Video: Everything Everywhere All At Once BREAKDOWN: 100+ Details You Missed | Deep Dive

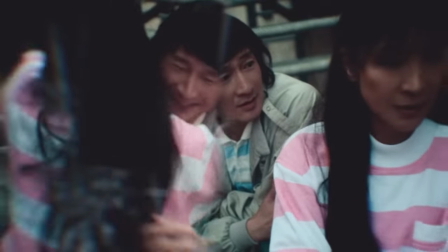[16:32]
Evelyn ends up in a divergent universe where she did not go with Weyman from Hong Kong. She learned kung fu in a setting that looks like the Kill Bill Vol.
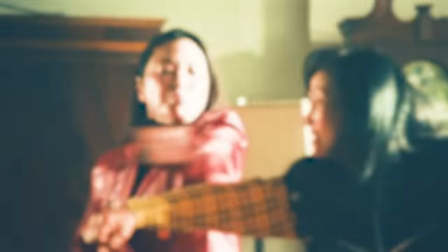[16:39]
2 Pai Mei sequence and becomes a movie star.
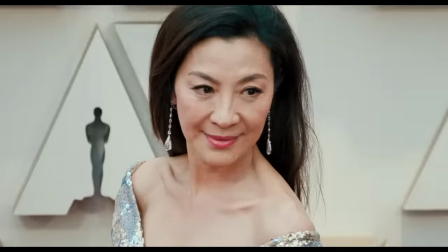[16:41]
They actually mix in real red carpet footage of Michelle Yeoh from the premiere of Crazy Rich Asians, which is actually the movie that inspired actor Kehoe Kwan to return to acting.
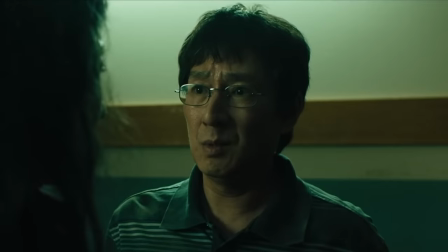[16:48]
But ironically, this life path is what hurts Weyman the most.
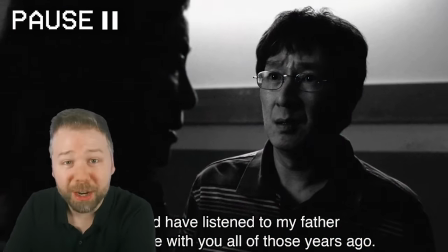[16:55]
He's reaction is so sad here, because for him, Michelle Yeoh, the actress's career, has been the red carpet life he wasn't able to experience for most of his adult life until now.
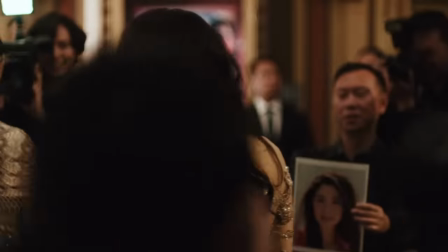[17:03]
But actually, the movie premiere Evelyn is really attending, based on the movie poster we see later in the lobby, is everything everywhere all at once.
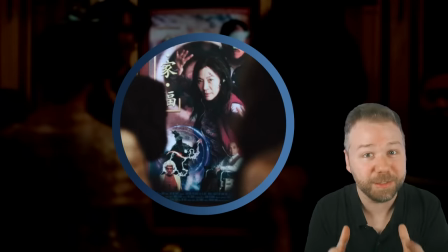[17:09]
This whole movie is within this whole movie. Weyman says,
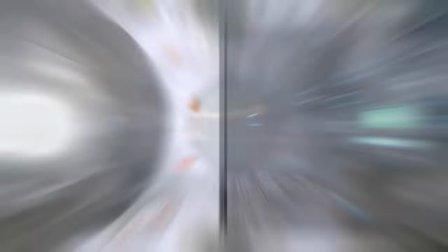[17:16]
Jobu's attention and a thing we cut to and everything bagel on the office table. So now we shift to our fifth bagel tier, the complete bagel, encompassing it all.
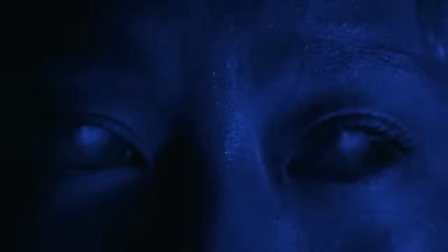[17:24]
Because here, Wayman begins to tease Jobu Tupacchi's origin.
What does she want? No one knows.
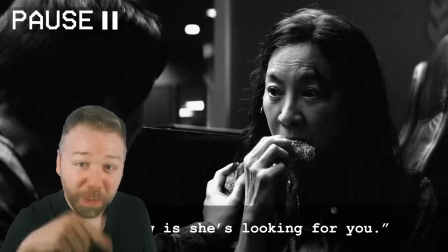[17:29] All we know is she's looking for you.
And on the other side of this, when we cut back to Evelyn, she has eaten nearly her whole bagel just during this speech.
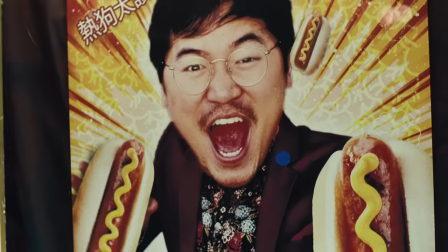[17:38]
Evelyn first jumps into the hot dog finger universe, passing a hot dog poster where Daniel Kwan makes a cameo.
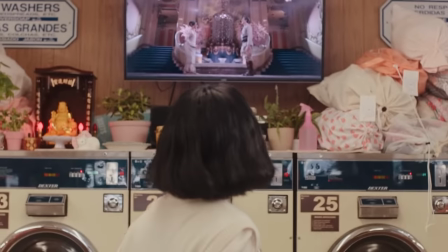[17:43]
He also plays the mugger and the third guy to get sucked into the bagel. We see how in this laundromat, the musical actors on the TV have hot dog fingers too, which fits with them earlier singing randomly.
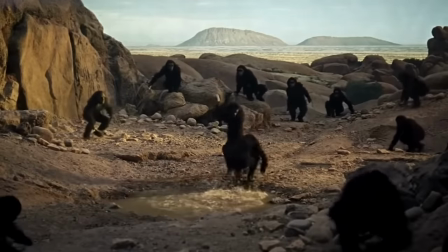[17:52] Delicious.
And we got to an homage to Stanley Kubrick's 2001 A Space Odyssey. But here, the hot dog fingered apes cut off the evolutionary line of the normal handed ones.
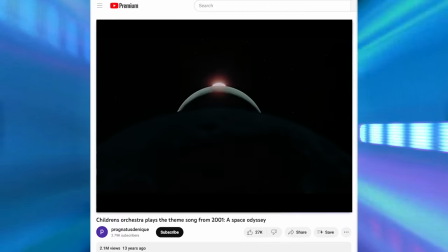[18:03]
This messed up music is another one of my favorite early era viral videos from 2009 on YouTube.
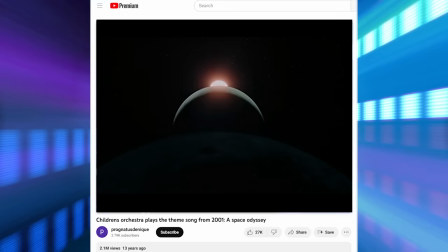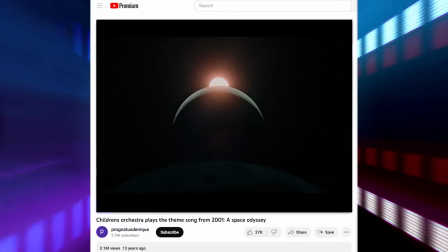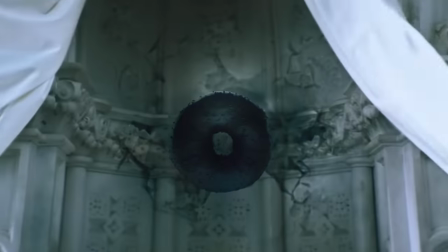[18:23]
Jobu finally reveals the bagel, exactly one hour into this movie to the second.
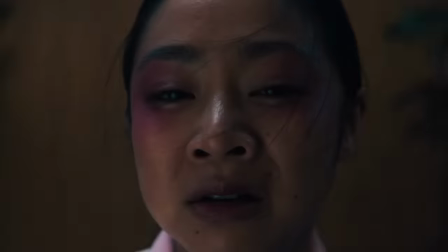[18:28]
Jobu Tupaki's Everything Bagel is this film's symbol for nihilism, for as some bagel eaters would say,
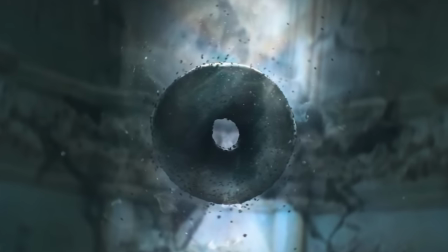[18:33]
an Everything Bagel leaves the palate with no discernible impression of any one of the distinct flavors. Everything can, if you choose, equal nothing.
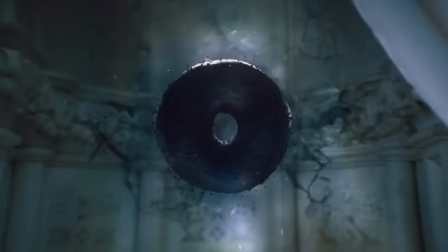[18:40]
When Jobu first reveals it, there is nothing in the core, but the longer Evelyn looks at it, something new happens.
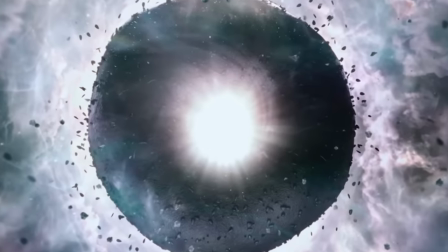[18:46]
A beam of binding light emits from the void. Therefore, Evelyn is capable of seeing something Jobu cannot, meaning at the core of everything.
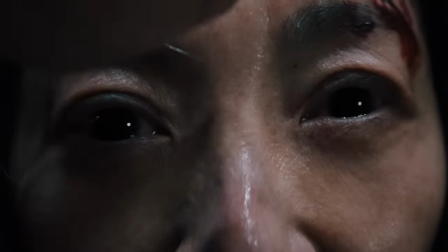[18:53]
Though, that meaning does not yet have a visible form.
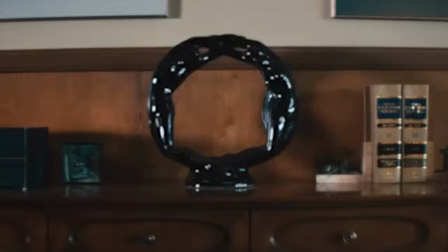[18:56]
In the manager's office, another sighting of the black bagel form on the side table, Alpha Gong Gong's new wheelchair is powered by a coffee maker.
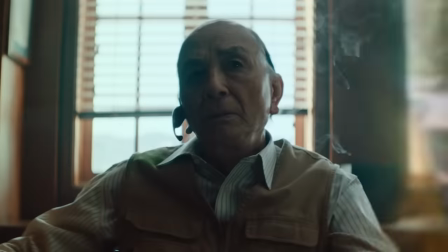[19:02]
A nod to Back to the Future, when Doc's new DeLorean is powered by a Mr. Fusion. This makes him look like he's always steaming, like that noodle breakfast he's always complaining for.
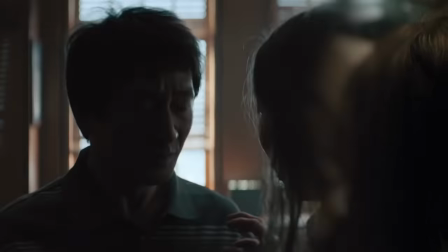[19:10]
As he upgrades throughout the movie, he just stacks on more and more kitchen and office appliances. I love how any time normal Waymond returns, he's always commenting on how heavy the furniture is.
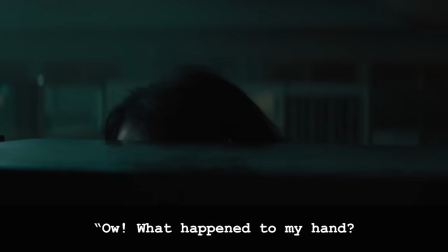[19:18] This is heavy! Ah! What's happening in my hand? Ay-yo! Don't do what to do!
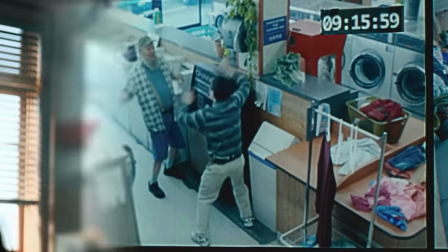[19:23]
I'm telling you, Key's squirrel persona is the funniest f***ing thing in this movie. Evelyn tries to explain.
It's like that movie. Rakakuni. Do you mean Ratatouille?
So the Daniels dedicated this movie to Alexander Wong, who is also listed as a producer in the fakeout credits.
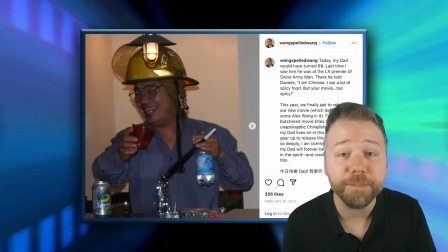[19:37]
He was the late father of this movie's actual producer, Jonathan Wong, in the namesake of the Wong family. and apparently Alexander Wong would mix up American movie names just like this.
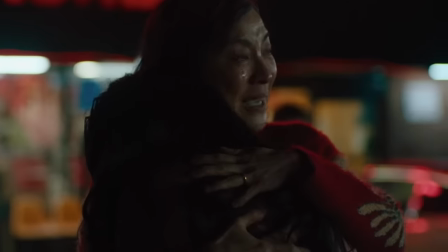[19:46]
Just another example of how this entire movie is a love letter to the filmmaker's immigrant parents. And a subtle detail here that I adore.
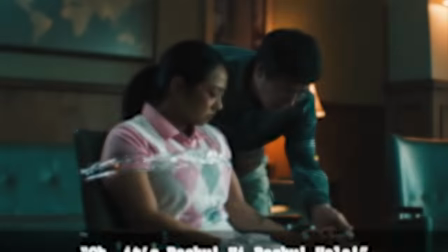[19:52]
Becky calls Joy's phone and Wayman answers it.
Oh, it's Becky. Hi, Becky. Hola.
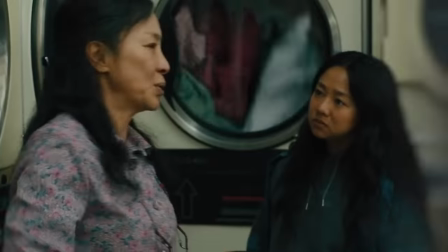[19:57]
Yeah, Wayman said hola, Spanish for hello, because Joy mentioned earlier that Becky is actually half Mexican.
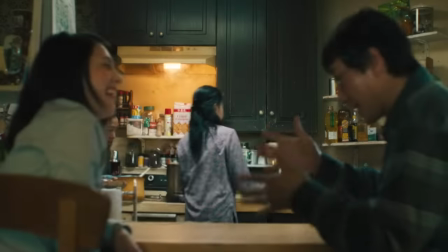[20:04] She's half Mexican.
And remember, we saw Wayman and Becky chatting lovingly upstairs in the next scene. Everywhere in the background of this movie, Wayman is doing sweet things like this to make people feel good.
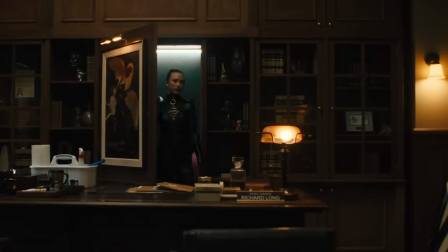[20:13]
Evelyn verse jumps into a cleaning lady to find the sex room, and this kinky boss is a cameo by Daniel Scheinert,
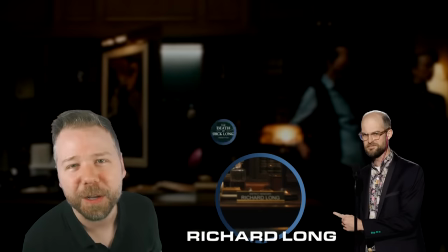[20:18]
and his character name from his name placard is Richard Long, which is a nod to his 2019 film, The Death of Dick Long, and one of the sex toys in his room is a raccoon tail.
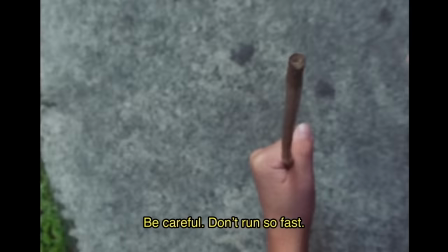[20:26] Rack-a-cootie!
Evelyn then verse jumps to her childhood, in which she did not listen to her father to stop running, so she trips, blinds herself, and becomes an opera singer.
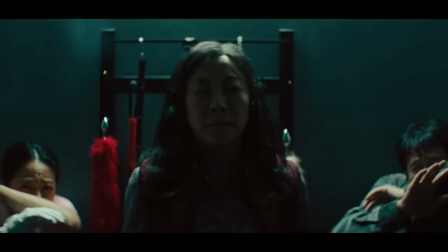[20:34]
And in one shot, we shift from a 4x3 home movie aspect ratio to 185 and then to 239, as she is once again successfully harnessing a powerful skill, this time lung capacity.